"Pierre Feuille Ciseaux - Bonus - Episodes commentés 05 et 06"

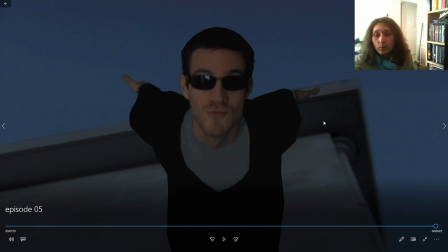L'immeuble, j'ai simplement filmé comme ça en descendant et en dézoomant un maximum. J'ai incrusté les deux, j'ai rajouté un filtre nuit.
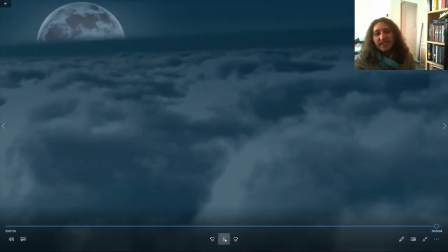Ça, on y croit. Et ça, alors ça, j'avais vraiment filmé la lune.
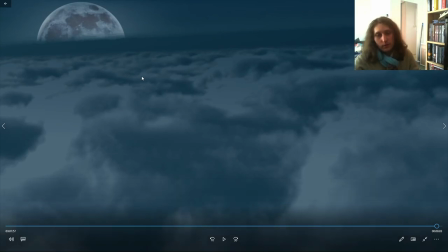Mais non, à un moment donné, non. Je vais vous montrer le résultat, tu filmes la lune, ça rend pas ça, c'est juste dégueulasse. En vrai, quand tu regardes la lune, c'est joli. Mais sur une caméra, en termes de sensibilité, ça revient à filmer un lampadaire.
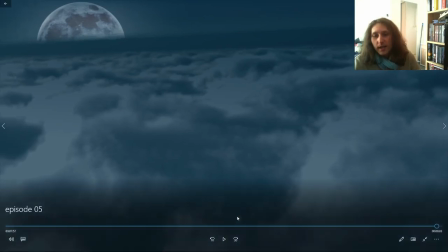Ça marche pas, c'est moche. Donc j'ai simplement construit. Voilà, tout de, j'ai pris une image de lune, j'ai mis un effet nuage, j'ai rajouté un filtre nuit. Voilà, ça, c'est totalement construit. Donc image de synthèse, on va dire. Scène que Alex adore.
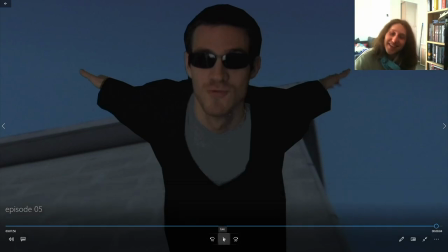Hein, le coup de...
Oh, ma jambe.
Ça l'avait fait marrer le jour du doublage. Parce qu'il faut savoir aussi que, comme je l'ai dit, toutes les voix... dont j'avais besoin, qui n'avaient pas été dit sur le tas.
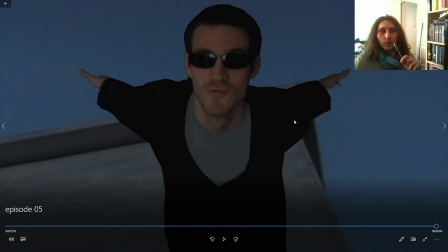Du coup, je les ai enregistrés moi, comme des instructions, comme dire, ok, il faut que tu dises ça, en fait, tout simplement. J'avais enregistré ce qu'il devait dire. Et du coup, il voit ça, et il entend moi qui fait, ah putain, ma jambe, ah.
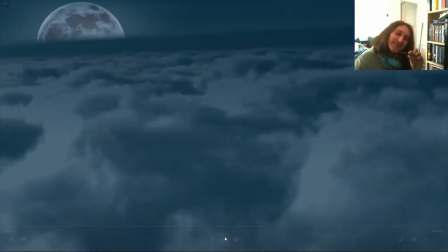Et il s'était tapé une barre.
Putain, ma jambe, ah.
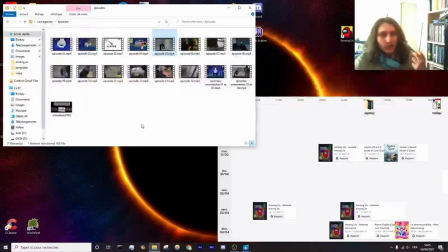Et en vrai, c'est assez cocasse. Donc, il y a deux choses qu'il faut que je montre. Le petit montage qui va bien, qui va peut-être me poser des problèmes Twitch.
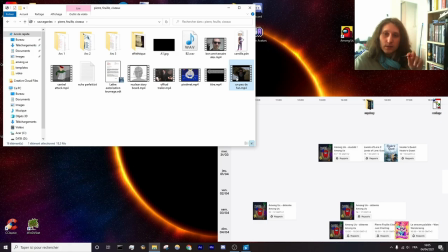Je...
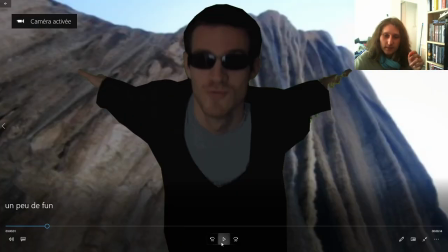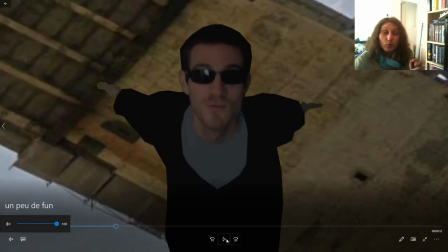pas plus de musique, je veux pas avoir de problème, du coup je mute et je continue, mais c'est la même musique du coup.
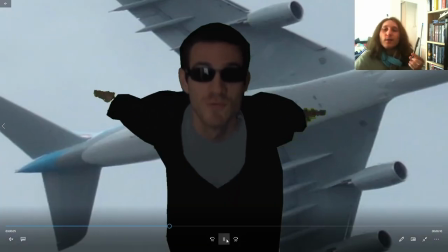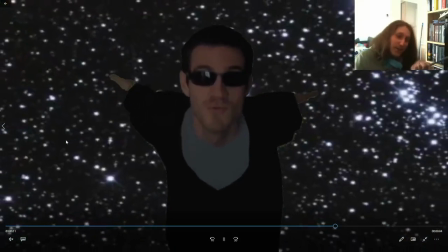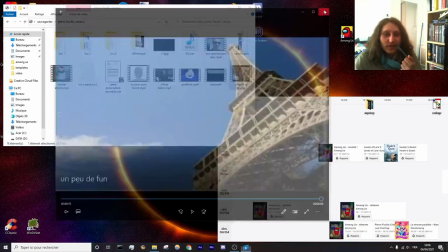Voilà, un jour je m'ennuyais, j'ai fait ça, je me suis amusé, ça m'a détendu du film, et puis voilà, rouler jeunesse quoi.
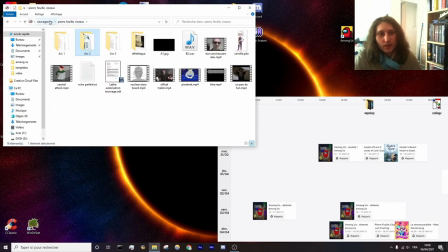Et la lune, je ne peux pas vous montrer tout simplement parce que je n'ai pas les rushs dans mon ordi, je les ai dans un disque dur.
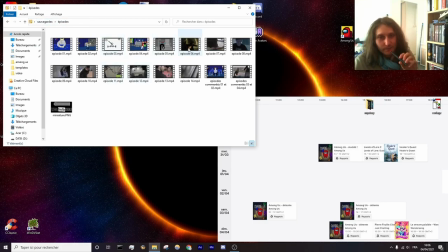Bon bah tant pis. La suite.
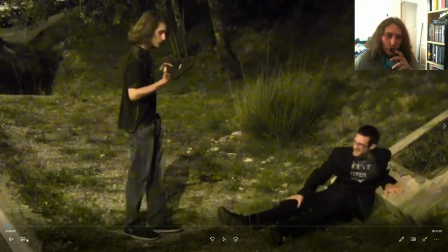Je me disais pourquoi il n'y a pas 100, c'est peut-être parce que j'ai multi donc.
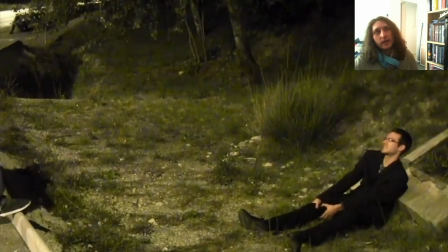Alors ça c'est la scène dont je parlais, qui était censée se passer sur les rails d'un train.
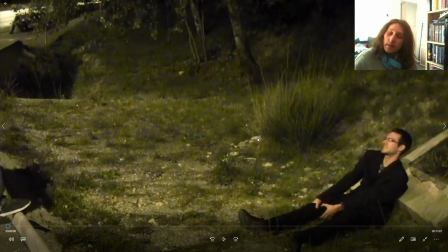Quand j'ai écrit ça, j'imaginais ça vraiment sur les rails d'un train en fait, et ce qui les séparait c'était le train qui passait.
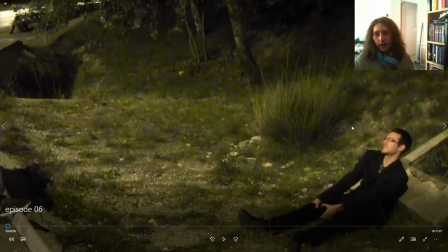Et du coup, bah, après le passage du train, il y a Gamma qui est plus de l'autre côté, Stéphane qui se retrouve carotte quoi.
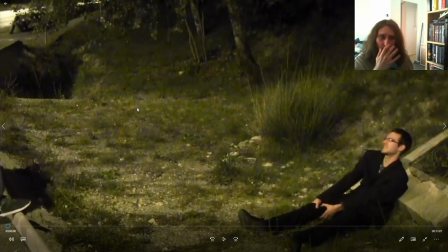J'ai dû l'adapter parce que c'était genre juste dangereux en fait. Hein. Je connaissais pas autour de chez moi des rails que j'étais sûr que c'était désaffecté. Et on n'allait pas vraiment filmer sur des rails parce que je voulais pas avoir de problème ni poser de problème à personne qui voulait bien tourner avec moi.
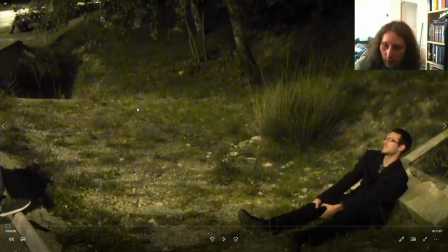C'est juste dangereux à ce stade. Voilà. Donc bah, j'ai dû revoir la baisse.
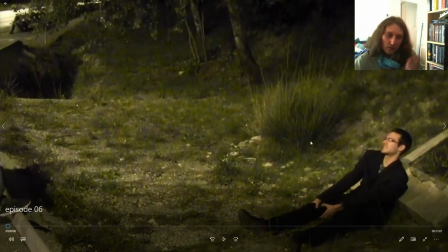Scène qu'on avait filmée deux fois d'ailleurs parce que je trouvais l'éclairage pas top, le cadrage pas top. Et donc du coup, l'avait retourné. Mais il faut savoir que la deuxième fois, c'était encore plus laid. Et donc j'ai juste gardé les premiers rushs. Enfin, j'ai gardé cette scène en fait. Donc ce que vous voyez, c'est le premier tournage.
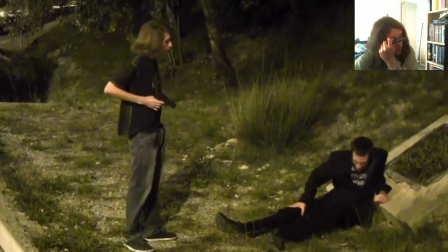C'est fini, gamin. C'était sympa de jouer avec toi, mais c'est terminé. Rien n'est terminé.
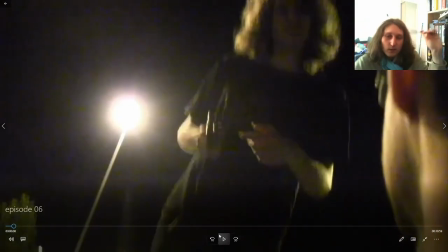Comment t'as fait pour ma jambe? Tu veux un manteau, ça?
Juste, je vous préviens, on fera pas l'épisode entier parce qu'il est très long, je pense.
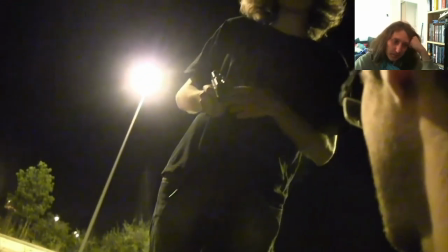Je pense, hein, on verra.
Grand. Tu les as volés, c'est ça?
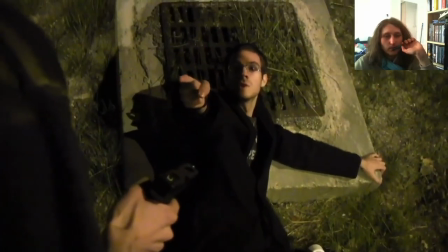Non. Figure-toi que c'est Sophie qui me les a donnés. Tu mens. Jamais elle ne te les aurait donnés. Eh oh, tu crois ce que tu veux, hein.
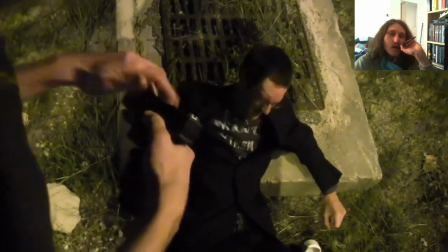En attendant, qu'est-ce que ça change?
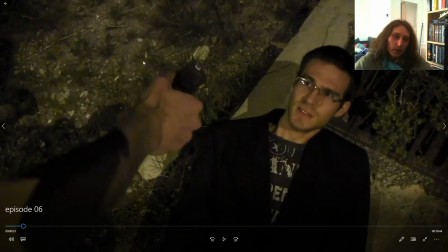Là, il y avait une blague. Je l'avais écrite, je l'avais tournée, je l'ai retirée du montage. Là en fait, plus de balles. Du coup, il recharge, il retire et ça marche toujours pas. Ça a l'air marrant dans l'idée, hein, mais c'est une scène qui est pas comique.
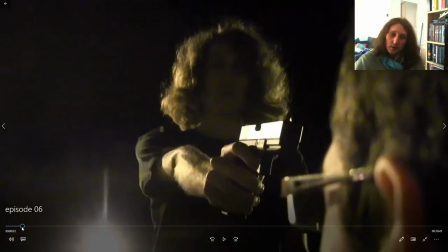Et du coup, rajouter cette blague sur une scène qui se veut dramatique, enfin qui se veut un petit peu sérieuse et un petit peu oppressante, surtout avec la musique oppressante.
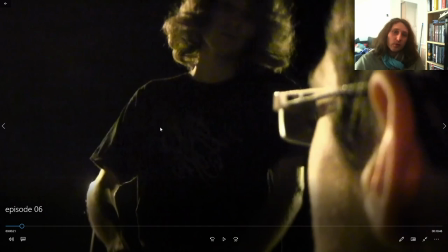Ça dessert quoi, ça donne l'impression qu'on rit absolument n'importe quand et c'est pas le but. Ce film c'est pas une parodie.
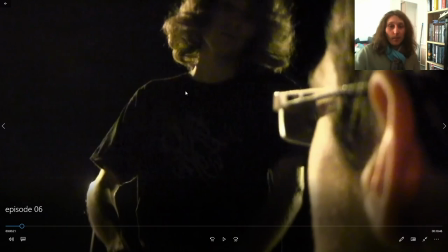Il y a beaucoup de blagues, il y a beaucoup de second degré, mais il y a des moments qui sont sérieux et ils sont censés rester sérieux. Si je mets des blagues sur les moments sérieux, on n'y croit juste plus en fait. Et donc je l'ai retiré et je trouve que c'est pas plus mal.
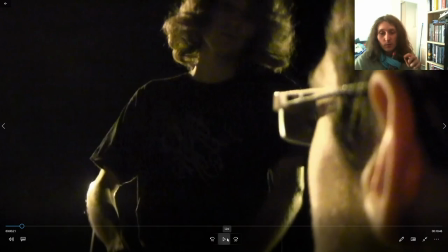C'est une bonne idée, hein. À l'écrit c'est marrant, mais dans ce film, à ce moment précis, c'est non, tu vois.
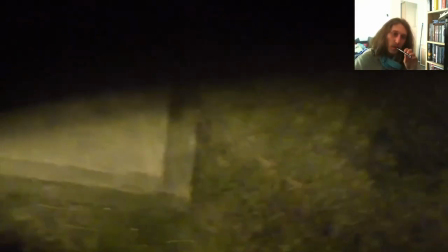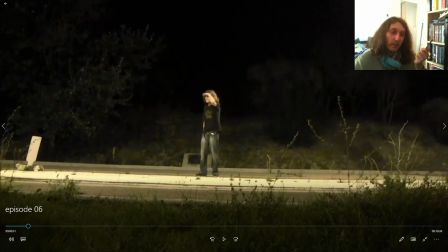Ah, donc j'avais pas de rail, j'avais pas de train, bah j'ai fait comme ça. C'est sûr, c'est moins spectaculaire, hein.
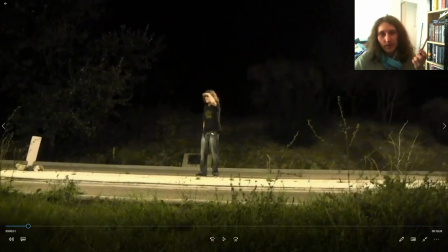Et c'est le principe d'adapter aussi.
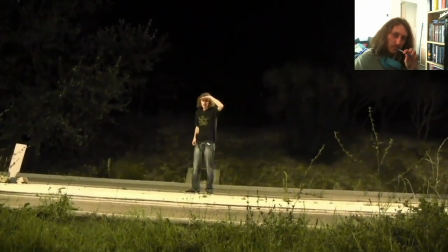T'en fais pas, gamin. T'as beau être doué, un jour t'éviteras pas ma balle.
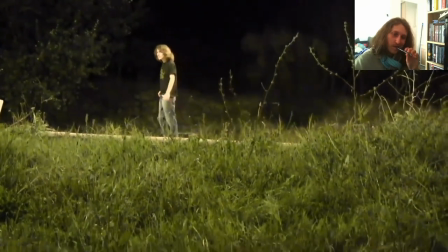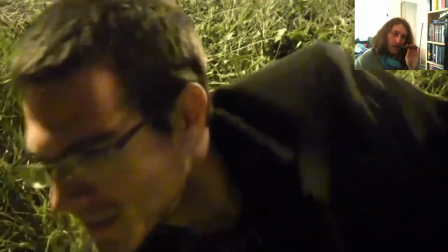Tu peux courir, connard.
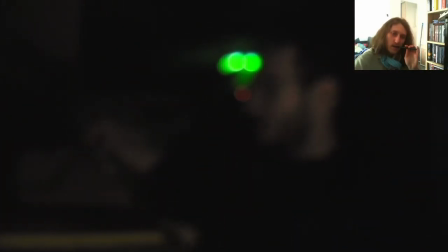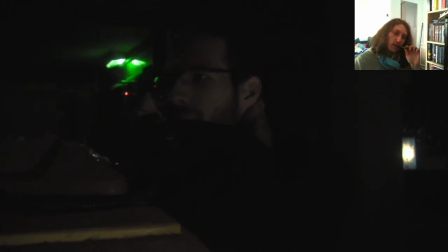Allô, Sophie? C'est Gamma. Gamma, qu'est-ce que tu veux? Écoute, je suis désolé de vous avoir attaqué la dernière fois.
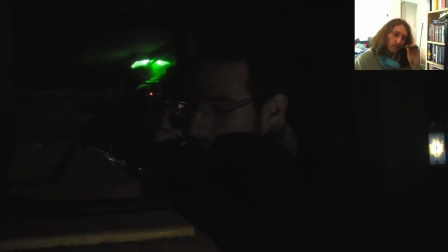C'était pas moi, j'étais amnésique et j'ai vraiment confondu gentil et méchant. Oui, j'ai eu l'occasion de m'en rendre compte.
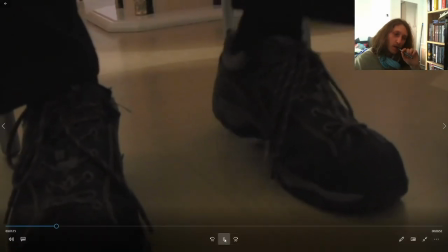Mais là, ça va mieux. Tu crois que je pourrais revenir?
Cette scène, à la base, je voulais la filmer dans une cabine téléphonique.
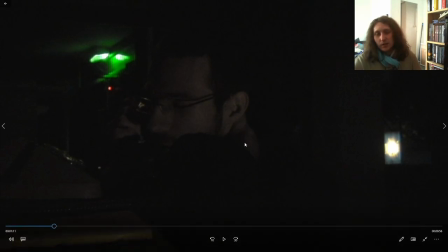Faut savoir que maintenant, ça fait des années qu'il n'y a plus de cabine téléphonique dans la plupart des villes de France. C'est vraiment en voie de disparition et à cette époque ça a commencé à disparaître et du coup j'en avais plus autour de moi, donc on a pris
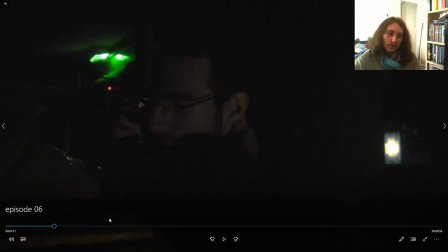un vieux téléphone qu'on a posté sur un machin où on poste des lettres et voilà. Du coup c'est pas de cabine, mais voilà, c'était la petite anecdote.
Mais là ça va mieux.
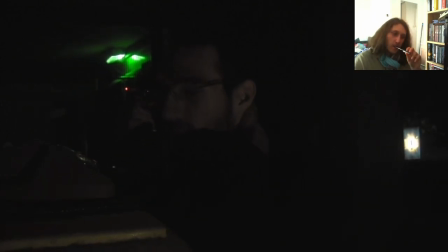Tu crois que je pourrais revenir?
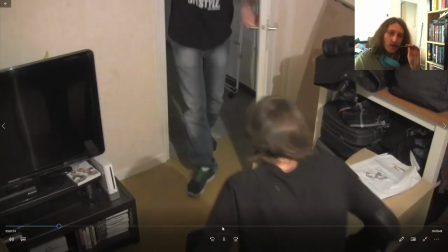Alors, tu l'as eu?
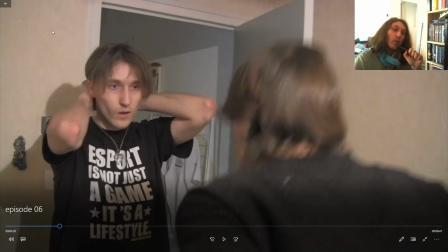La raison pour laquelle je rentre en m'attachant les cheveux, c'est parce que du coup j'avais les cheveux beaucoup plus courts quand j'ai fait ce tournage. Le tournage je les ai pas fait en continu évidemment, ça c'était des années après ou des années avant, je sais plus, j'aurais tendance à dire après. Et donc j'avais plus du tout la même longueur de cheveux et donc je me suis dit bah écoute, en arrivant il les attache, comme ça justifie le fait qu'il ait les cheveux courts.
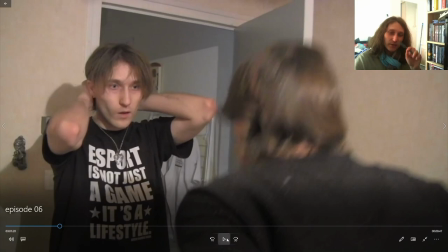Mais en vrai il y avait quasiment rien derrière. Là, je fais presque semblant de m'attacher les cheveux, quoi.
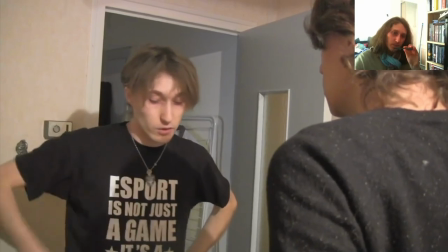Ah, non, je suis désolé, il s'est enfui. J'ai échoué. Merde.
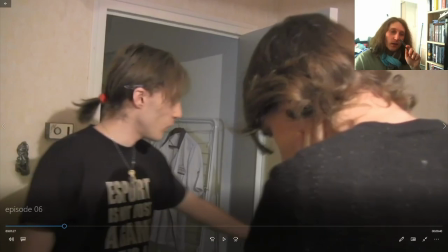Bon, ce serait bien qu'on récapitule la situation.
On se dit, ah, ça va, il y a quelques cheveux. Ouais, mais sur la scène d'avant, ils allaient jusque-là, mes cheveux, quoi. Donc, il y a un problème, quoi. Passion pour le rapport, quand même.
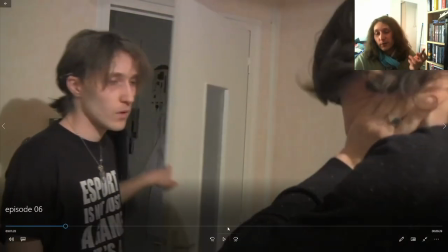C'est pas tant pour le rapport que pour expliquer aux spectateurs ce qui se passe. Incroyable, alors c'est ça ton pouvoir?
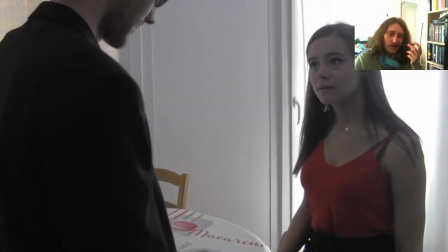Bah, ouais, principalement. T'as essayé de jouer au loto? Ouais. Et j'ai gagné. Énorme.
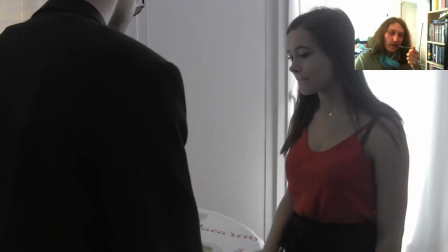Comme la vite.
Petit running gag.
Gamma, tu sais ce que c'est, ça? Ouais.
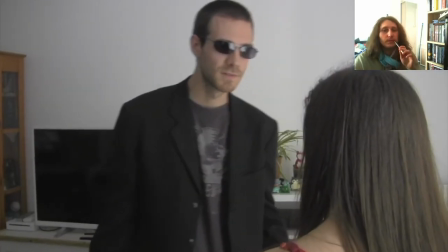Je leur ai donné les tiennes. Pourquoi t'as fait ça? T'étais plus toi-même. C'était l'occasion de foutre le bordel.
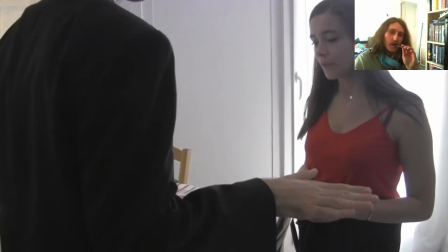Ok, alors va falloir que tu m'expliques, parce que je crois que j'ai raté un épisode. Bon, nous sommes le puits.
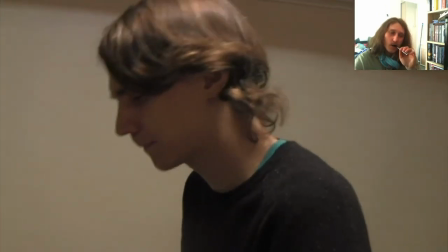Gamma est membre de la feuille depuis toujours. Il est arrivé ici par un heureux hasard.
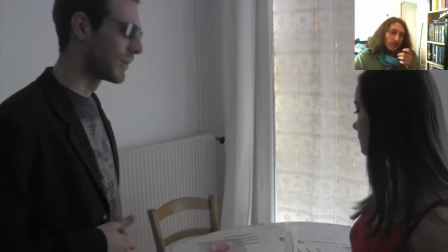Mmh. Tu sais ce que c'est le déblocage? Et donc, moi, j'ai été débloqué ici. En effet.
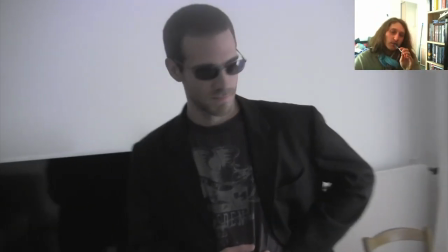Mais après ton déblocage, t'étais inconscient et on t'a cru mort. Donc on t'a jeté aux ordures dans une allée.
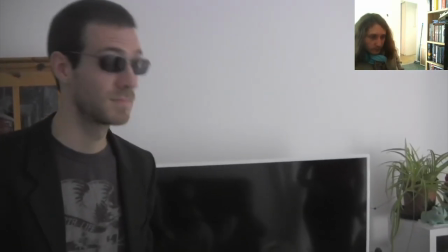Hop. C'est d'ailleurs sûrement à ce moment-là que le puits... Et donc du coup, je lui ai fait croire qu'on était amis.
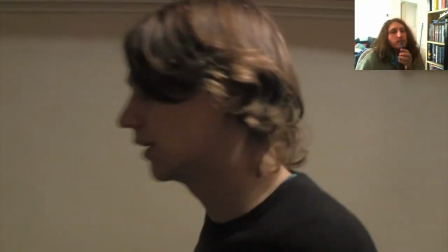Tu sais, s'il a débloqué et qu'il a survécu, il a forcément un pouvoir qu'on pouvait exploiter.
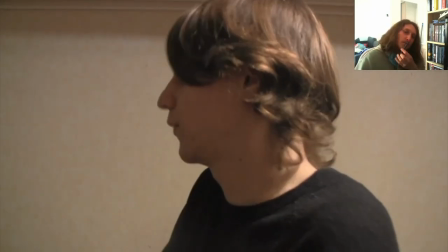C'était un pari du genre, combien de temps on va pouvoir profiter de lui et de son pouvoir, jusqu'à qu'il s'aperçoive qu'il est dans le mauvais camp.
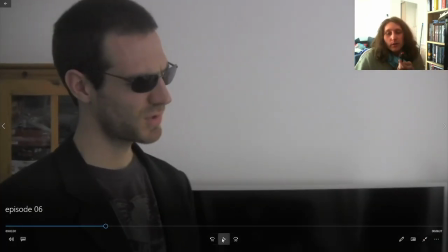Mais aussi...
J'ai pas vraiment d'anecdote sur cette scène, à part que c'est... Je suis assez fier du résultat, à savoir que quand ils se déplacent, de l'autre côté ça se déplace, et on a l'impression que c'est une conversation à quatre, alors qu'en fait ils disent juste presque les mêmes choses,
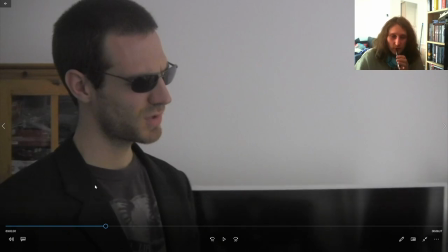chacun de leur côté, quoi. Alors, je suis assez fier du résultat, j'ai juste pas d'anecdote, donc je pense.
Pourquoi ils ont inversé les noms depuis la feuille?
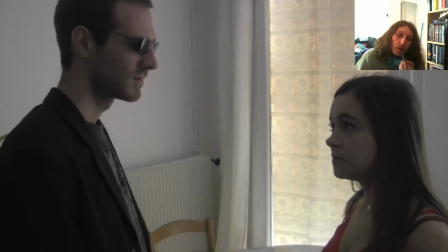Je comprends plus rien, quoi. Au cas où tu fasses un blocage psychologique inconscient. Sans doute.